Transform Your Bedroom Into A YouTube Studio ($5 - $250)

You can see if I take it away and then put it back. This is still sort of a janky DIY setup, but for $50, the big advantage is we can now choose our background. We could film at night, we could film in the morning, we can film in any direction, because we have a lighting setup.
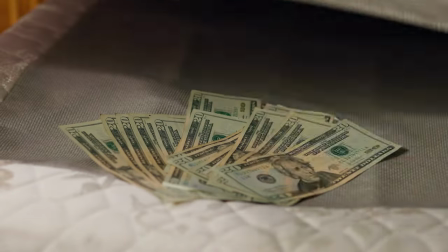But if you're serious about YouTube and you've got some cold, hard cash just burning a hole in your pocket, get ready, because this next setup is the one I personally use. All right, so this is how I'm currently setting up my bedroom for YouTube videos.
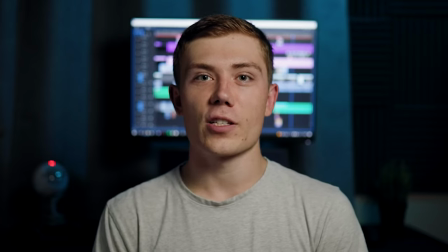It's definitely gone through some iterations over the years, but I've landed on this sort of natural looking orange and blue tone look.
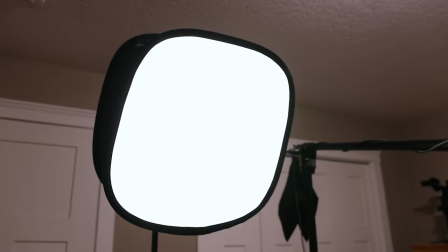Basically, I've got a much larger LED panel with a nice softbox on it as my key light for my fill.
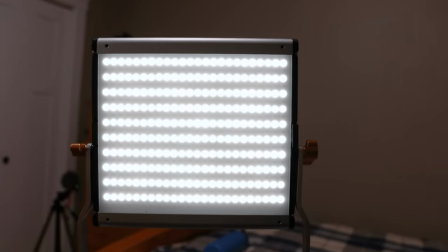Again, just another LED panel on a light stand.
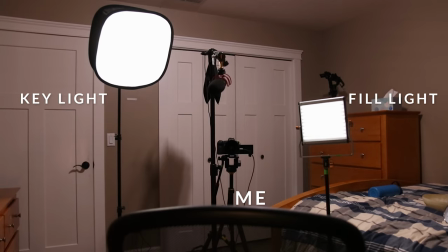Both of these are sorted at 45 degree angles, a little bit above head height, and angled slightly down. One of the biggest advantages to having dedicated gear like this is I can set it up exactly the same every time or I can make super minor adjustments.
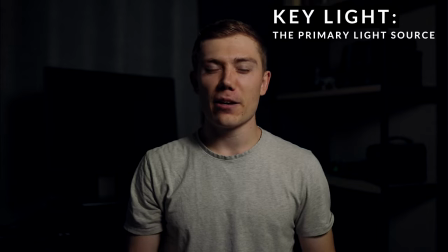Right now I've just got the key light on me definitely a dark and moody vibe.
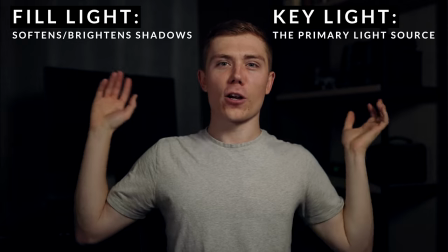Now I've switched on the fill light still a super dark background but I'm a little bit more evenly lit.
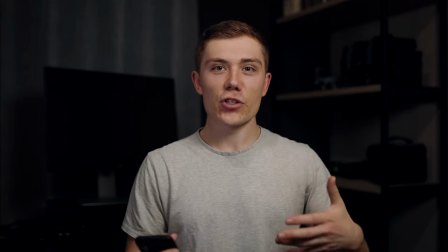If I want to turn my ceiling light on that kind of just brightens the background a little bit more. It's not quite so moody. The goal of this video wasn't to get you to copy me exactly, although you're more than welcome to, but more so start figuring out how you can work with your particular space. Maybe you just need a better background or maybe you do need to invest in lights. Whatever it is, hopefully this gave you some ideas. Everything I use is going to be linked in the description down below, so if you're interested, you can definitely check that out if you want to learn more about content creation or video production i'll link a video somewhere and as always have fun stay creative and i'll see you well in the next one.